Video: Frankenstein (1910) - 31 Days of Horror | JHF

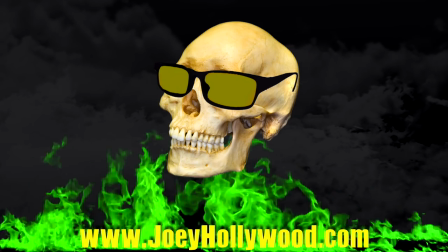[0:16]
Hello and welcome to day one of my 31 Days of Horror.
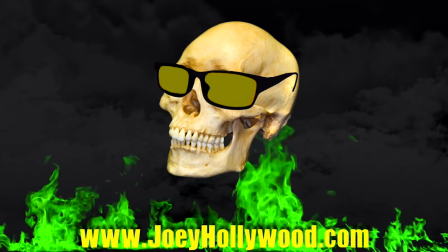[0:20]
I'm Joey Hollywood, and the movie I'll be talking about today is Frankenstein from 1910.
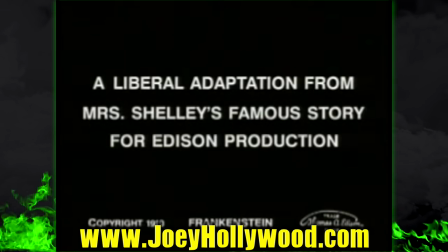[0:28]
This is a silent film produced by Thomas Edison. When going into this, I thought this was a lost film, but apparently it was found somewhat recently.
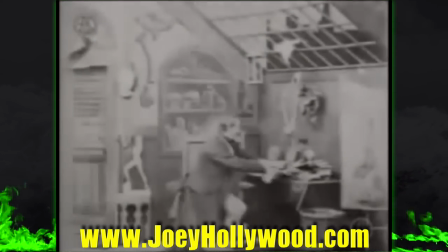[0:37]
It's 12 minutes in length, and I'll be quite honest with you. I wasn't expecting it to be so visually compelling.
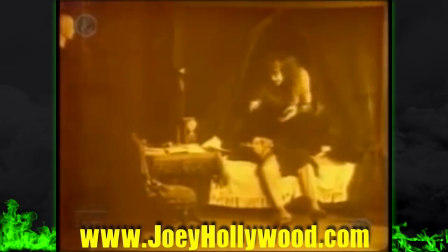[0:45]
A lot of these older silent films, you know, pre-German expressionism, tend to be very flat and dull.
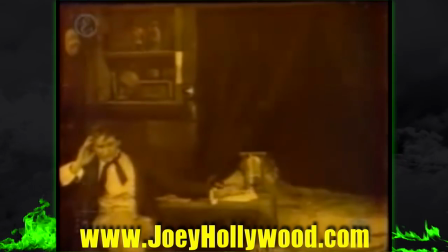[0:51]
They're pretty much just plays acted out. And this does have some of that in there, but there's also some very interesting camera work.
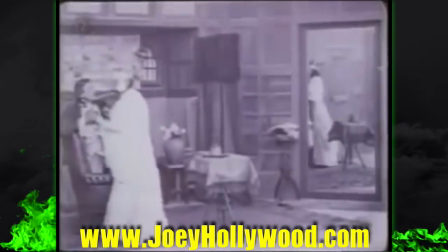[0:58]
For instance, there's a shot where there's a mirror in frame. I didn't think much of it. I just thought the mirror was just there.
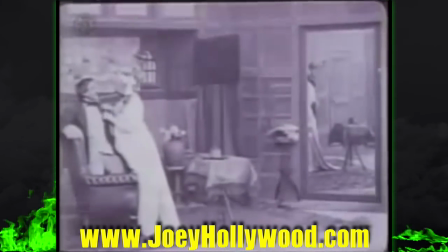[1:04]
But the mirror was used as a tool to build suspense. You could see Frankenstein's monster enter into the mirror,
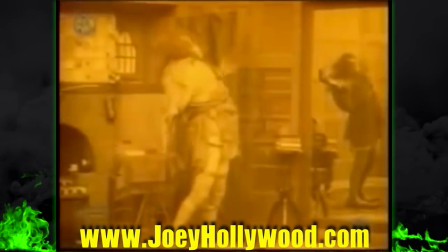[1:10]
and it was it still worked There's also a very interesting element towards the end of the film and this is somewhat of a spoiler where
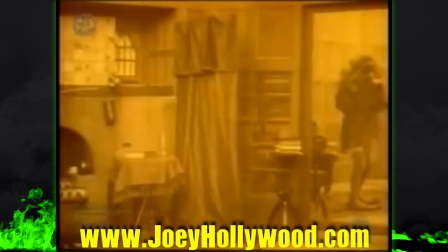[1:18]
Frankenstein's monster becomes one with the mirror and
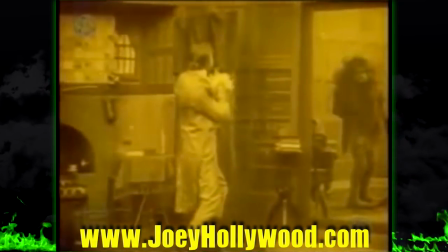[1:21]
Frankenstein himself looks at himself in the mirror and sees the monster and I think they were trying to go for some sort of
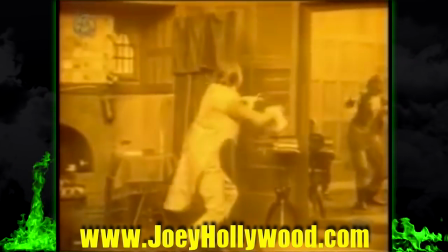[1:29]
Metaphor that they're one in the same. They're both monsters. I love Frankenstein's laboratory.
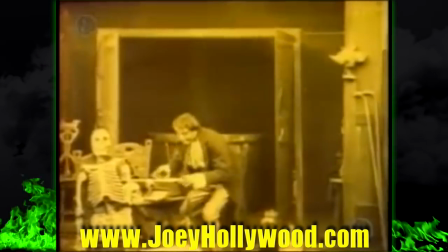[1:34]
It's very cheesy I love the little skeleton man at the bottom of the frame.
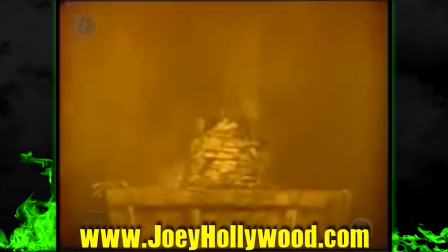[1:39]
And the way Frankenstein's monster comes alive is very unique.
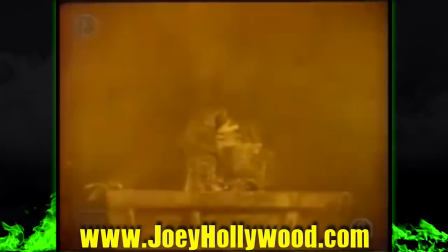[1:45]
I've never seen anything like it in any other Frankenstein adaptations. I'm assuming the way they shot it was they had a puppet and they burned it as it was moving.
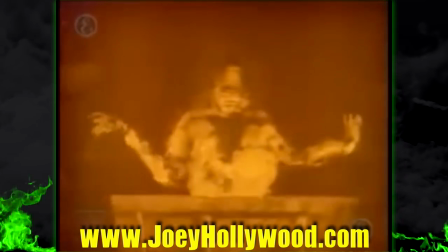[1:55]
And then reversed the footage. I suspect that's how they did it.
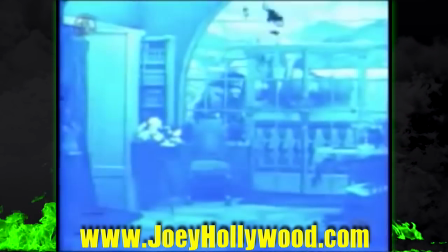[1:59]
I also noticed that a lot of the audio, the music, matched up with things that were happening in the movie.
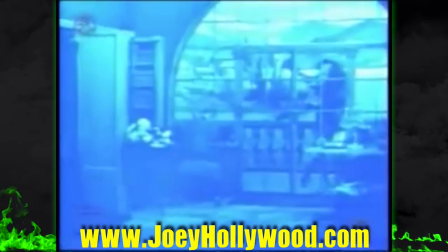[2:04]
I'm not sure if this is actual music taken from when the film came out,
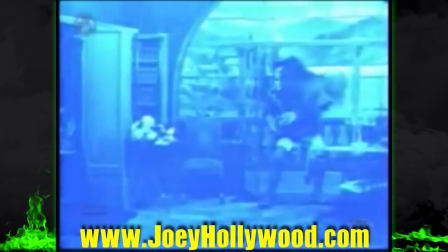[2:09]
or if this was a new composed song for this release of it.
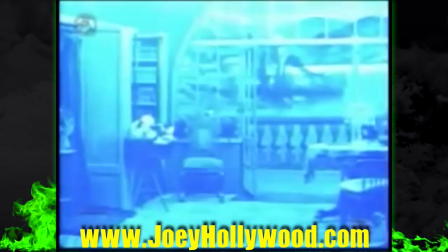[2:16]
Anyone who loves silent films can tell you that it's best to have music written for those movies for them to have the proper impact.
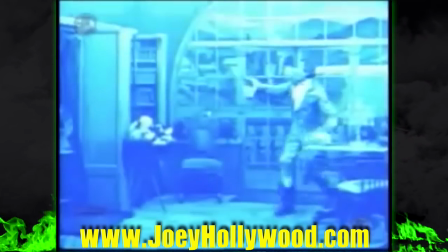[2:24]
Watch The Kid Without Charlie Chaplin's score. It's a completely different movie. And I felt like I was kind of cheating just doing a movie that was only 12 minutes long,
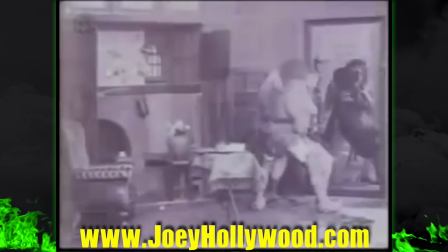[2:32]
So I tried to find some other Frankenstein silent films and I found a couple I found one called life without soul and I was gonna talk about that and then I realized that the film
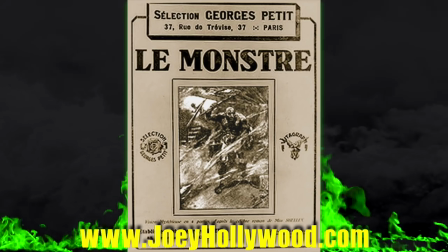[2:41]
was lost So then I found another one and then I found out that film was lost as well So it looks like I got off easy on my first day,
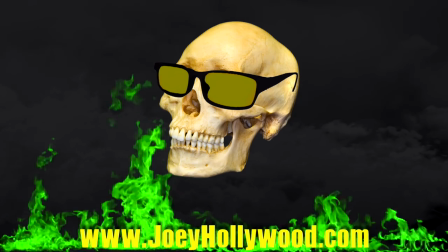[2:49]
but I'll see you tomorrow in day two of my 31 days of horror